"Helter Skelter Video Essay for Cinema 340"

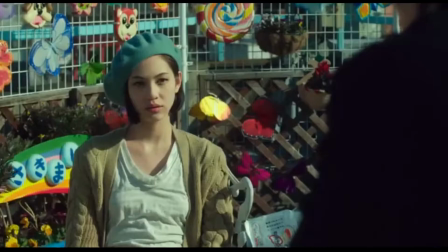[0:00]
Mika Ninagawa's Helter Skelter aligns with Laura Mulvey's ideas in a very similar
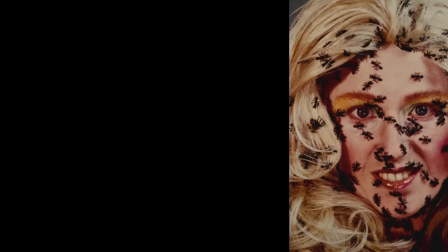[0:05]
way to how Cindy Sherman's photography progresses from the 70s into the 80s.
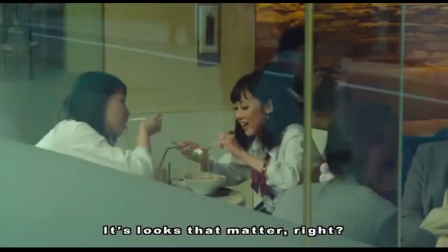[0:11]
Ninagawa is critical of the fetishistic economy by romanticizing beauty through the cultural
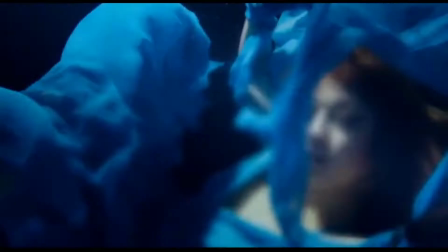[0:17]
perceptions of young Japanese girls and the public's opinions reacting to the media.
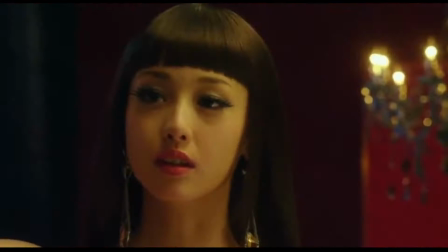[0:23]
Liliko capitalizes on this, which eventually distorts and deteriorates her. Minagawa shows how capitalizing on the fetishism of youth and beauty through Liliko, a once plain girl transformed into a living doll,
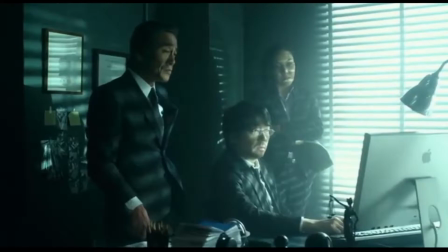[0:38]
can have harmful consequences, like skin discolorations if she doesn't take medication every day,
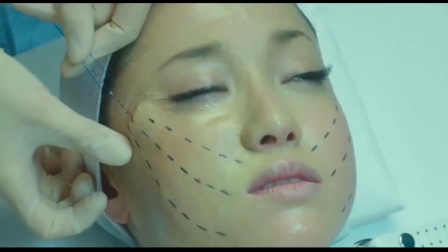[0:44]
and painful cosmetic surgeries.
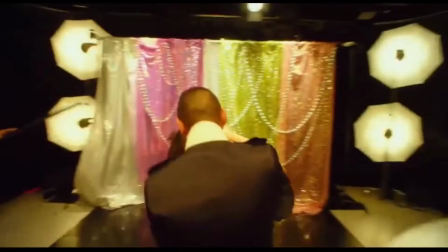[0:47]
Liliko's addictions drive her mad, and attempting to maintain her status as a top model against Kozu pushes her over the edge.
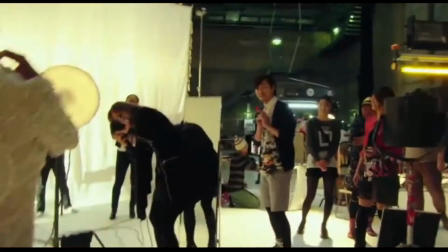[0:56]
Like Sherman in her early works, Ninagawa includes herself as a photographer,
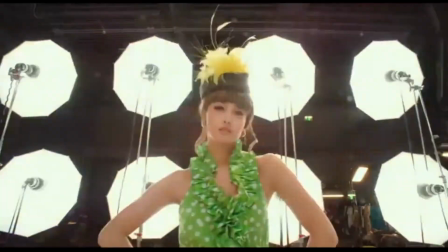[1:02]
objectifying Liliko's masquerade posing in the vocabulary of romanticized femininity,
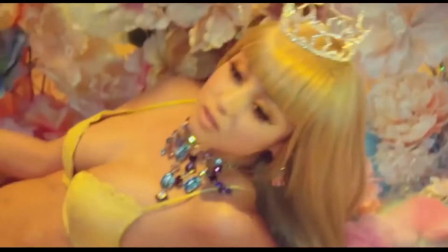[1:08]
simultaneously demure and alluring with insistent exhibitionist sexualization of women.
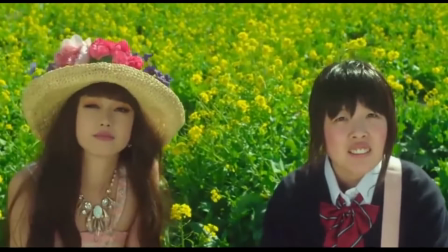[1:15]
Both Ninagawa and Sherman subjects also wear respectable yet eroticized clothes.
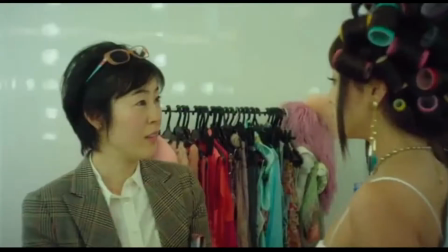[1:22]
Then Ninagawa reveals Liliko's masquerade by exposing the ugliness beneath Liliko's perfectly constructed image.
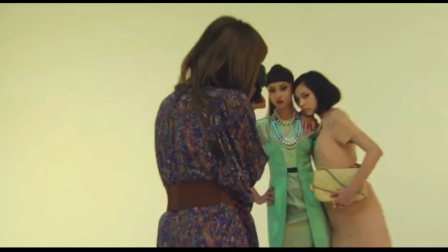[1:30]
Like Sherman, Minagawa blends Liliko in subordination to her surroundings with light and
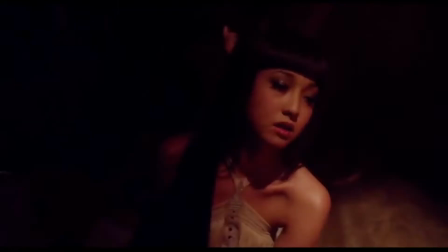[1:37]
color and soft limp poses in her photoshoots with Kozu and when she is sat alone.
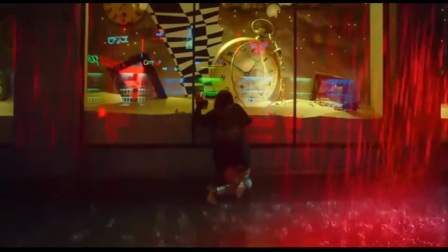[1:42]
Then she distorts and deteriorates Liliko using bright harsh light, high contrast color,
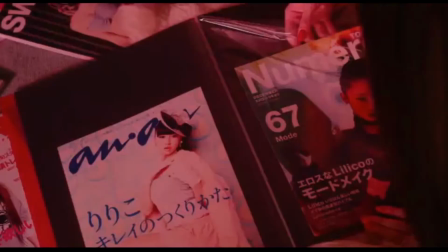[1:49]
and theatrically parodying the kind of feminine image geared towards erotic consumption and
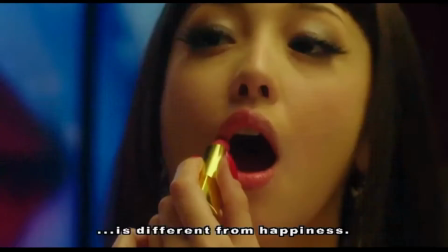[1:55]
materializes Liliko's unconscious desire keeps on even if Liliko's gone